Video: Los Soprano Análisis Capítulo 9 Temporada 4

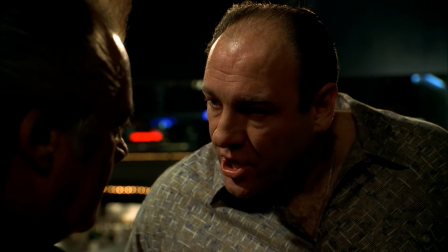Capítulo 9, temporada 4, titulado ¿Quién haya hecho esto?
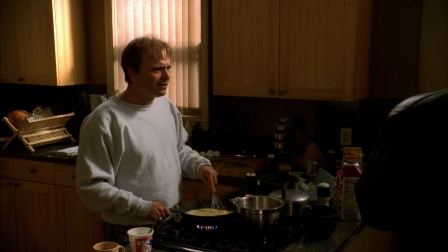En donde tanto el caballo como Ralph sufren un destino espantoso.
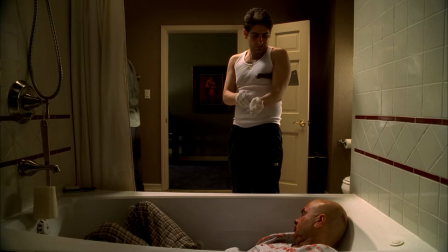Bienvenidos a otro sobre análisis de los Soprano.
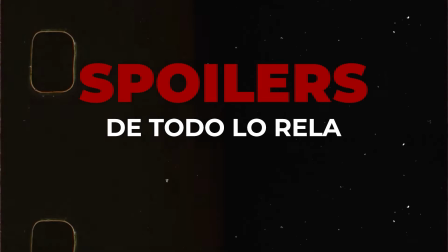Como siempre, recuerden que habrá spoilers y por aquí arriba les dejo la lista de reproducción de los análisis de las temporadas anteriores.
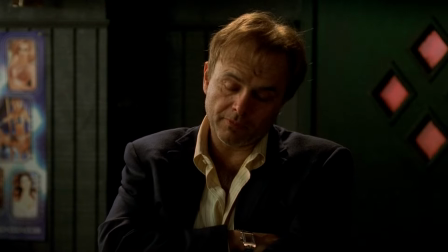Este episodio definitivamente es una de las joyas de la serie. Tiene un poco de todo lo que amamos de los Soprano. humor, acción,
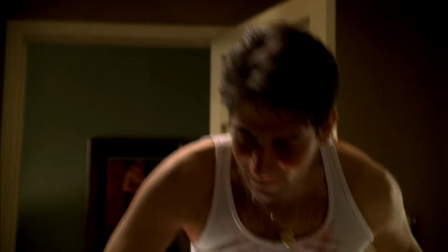sutileza, violencia, entre otros también es este episodio el que realmente traza las líneas de la batalla en la guerra entre
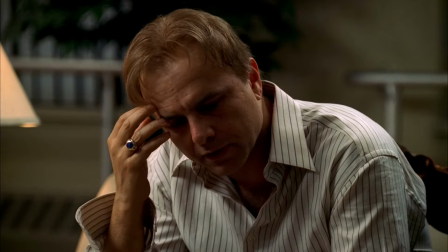certeza y ambigüedad en la que se ven arrastrados algunos espectadores un grupo insiste en que Ralph es culpable de matar
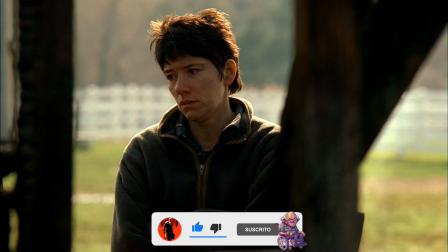al caballo mientras que otros piensan que la evidencia es, en el mejor de los casos,
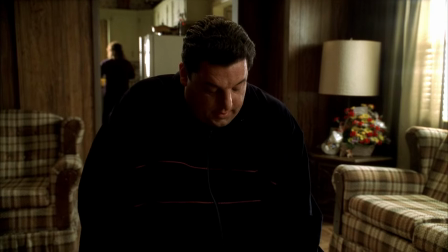ambigua El título del episodio es la primera pista de que el universo de los Soprano está regido por la ambigüedad,
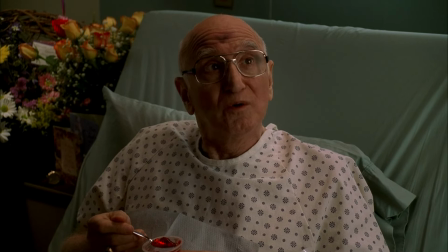hay varios casos en este capítulo en los que los personajes o nosotros como espectadores nos
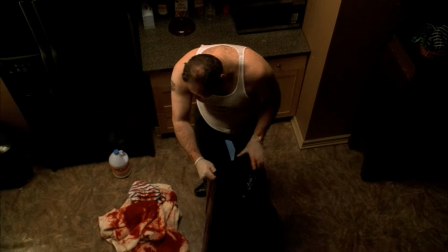preguntamos exactamente quien causó o llevó a cabo algún evento en particular,
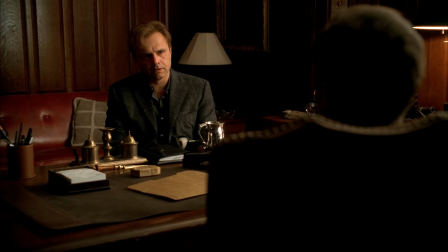el título del episodio se invoca directa o indirectamente en cada una de las historias principales Por un lado,
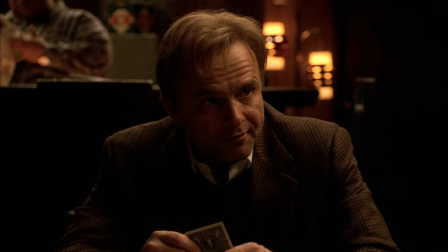Ralph y su equipo se preguntan quién le reveló su broma a John Isaac Supone correctamente
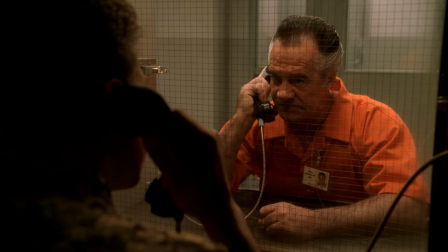que Little Polly se lo contó a Polly Quien luego debe haberse lo contado a John Por lo tanto,
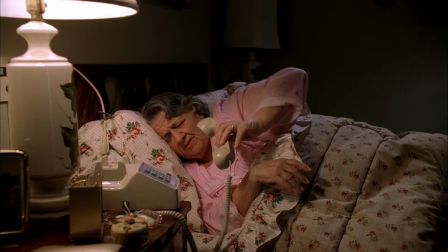adivinó correctamente Para vengarse, Ralph le hace una broma pesada pero hilarante a la madre de Polly
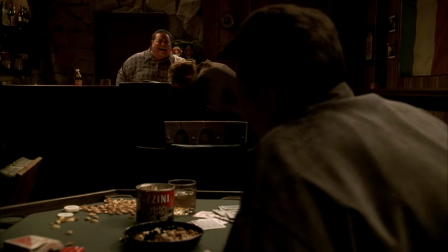Ralph siempre ha sido un personaje despreciable E incluso,
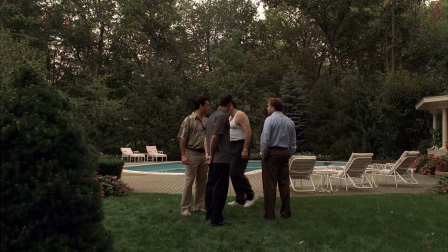como se ha dicho en otros videos, ha sido comparado con el mismísimo Diablo desde que su personaje empezó a tener más relevancia En
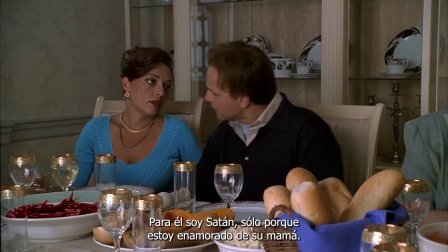el episodio Universidad,
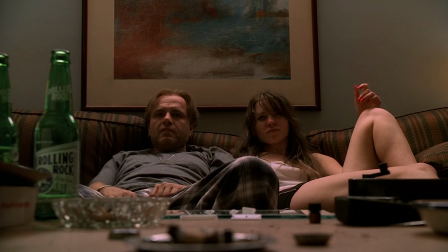se vio un plano en donde arriba de Ralph había un cuadro con una salpicadura de color que representaba un
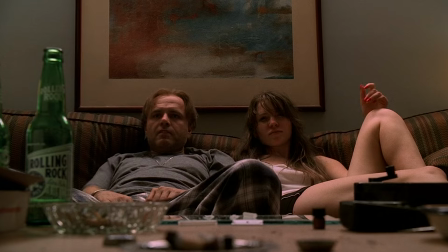remolino de emociones y turbulencias que refleja su carácter demoníaco Más adelante,
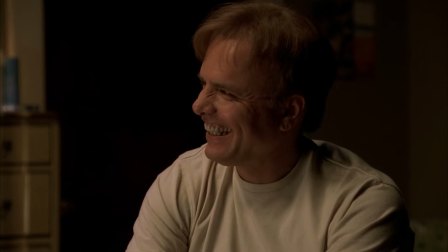Janice está leyendo un libro del origen de Satanás con Ralph al lado Y no está de más mencionar que justo detrás de
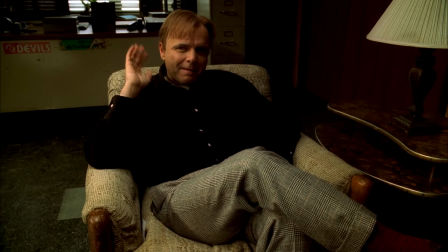él en este plano se alcanza a leer el diablo Sin embargo,
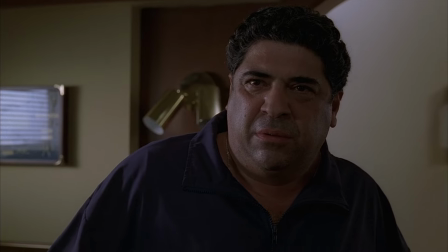como ya es habitual en el programa Muchas veces cuando un personaje morirá pronto o en el mismo episodio
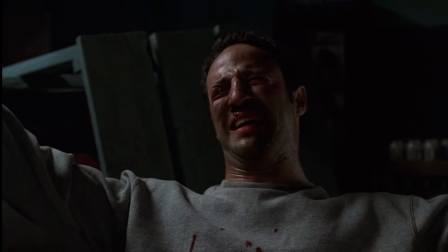Los humanizan o hacen que sintamos cierta compasión por ellos Pasó
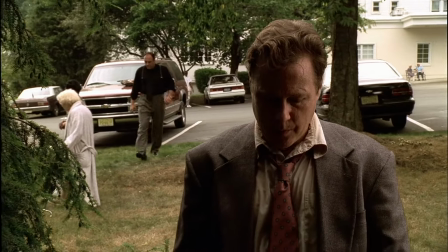con el detective Bean No sabíamos nada de su personaje pero antes de
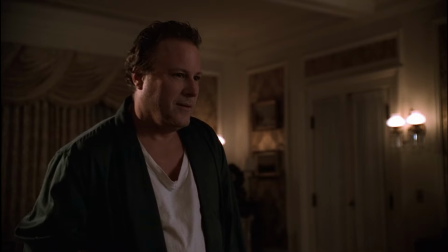su muerte verlo así de triste o querer que Tony le preguntara cómo está o escuchar
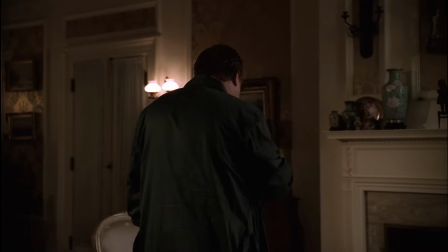que tenía problemas o saber de su infancia y que realmente le era fiel a Tony
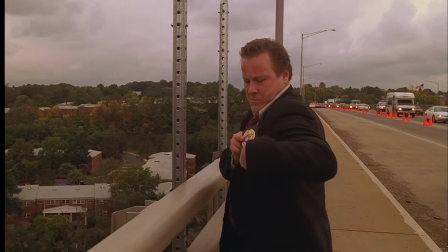hace que su muerte sea impactante con Lydia aunque sea difícil de
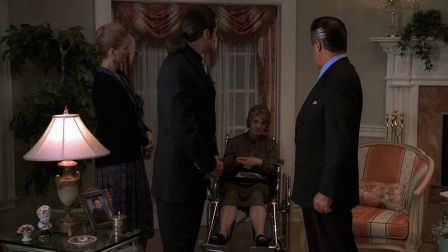imaginar también pasó su amiga trató de humanizarla y más adelante
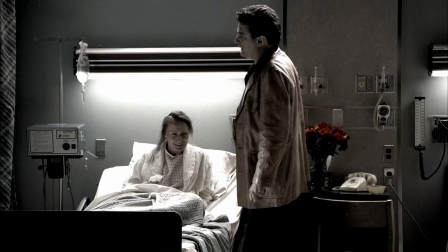a través de un flashback donde tuvo un aborto espontáneo también hicieron lo
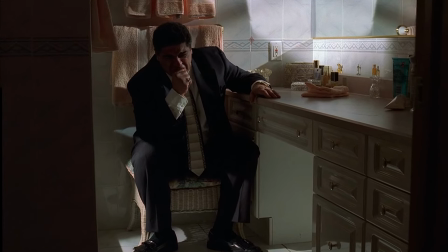mismo Con Pussy sucedió casi igual y ahora con Ralph también,
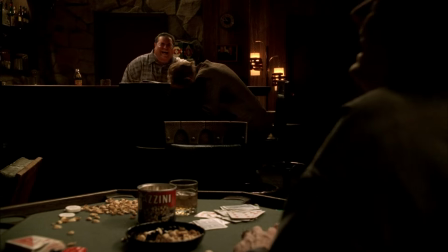aunque sea un personaje desagradable Cuando su hijo sufre un accidente,
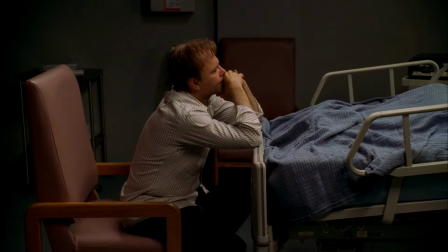Ralphie decide que debe pasar página y convertirse en una mejor persona Este es
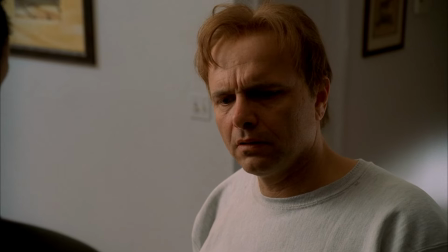otro ejemplo de como los Soprano juega con la ambigüedad Por muy demoniaco que pueda ser,
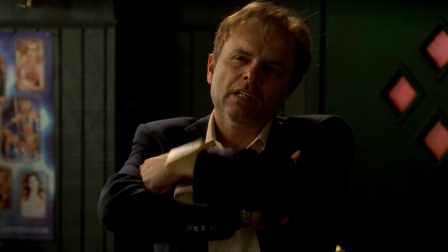la serie quiere que al espectador le resulte difícil verlo como completamente malvado Y cuando vimos a Vin reflexionar,
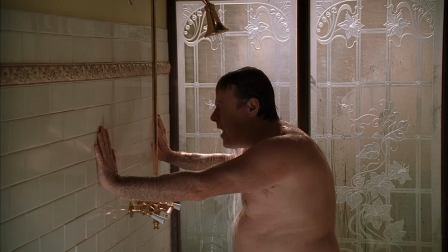se estaba bañando, casi como si fuera una ablusión espiritual antes de quitarse la vida.
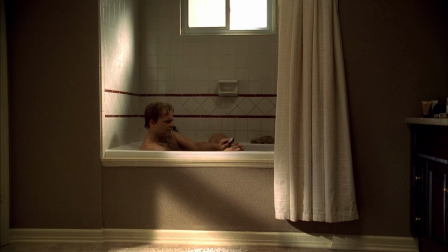De manera similar,
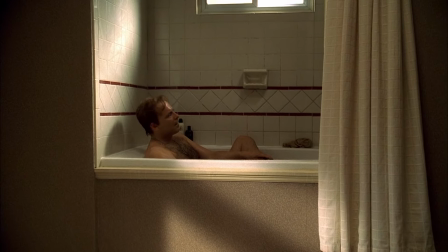Ralph también se está bañando cuando el capítulo comienza el proceso de rehabilitación de su personaje por decirlo de alguna manera.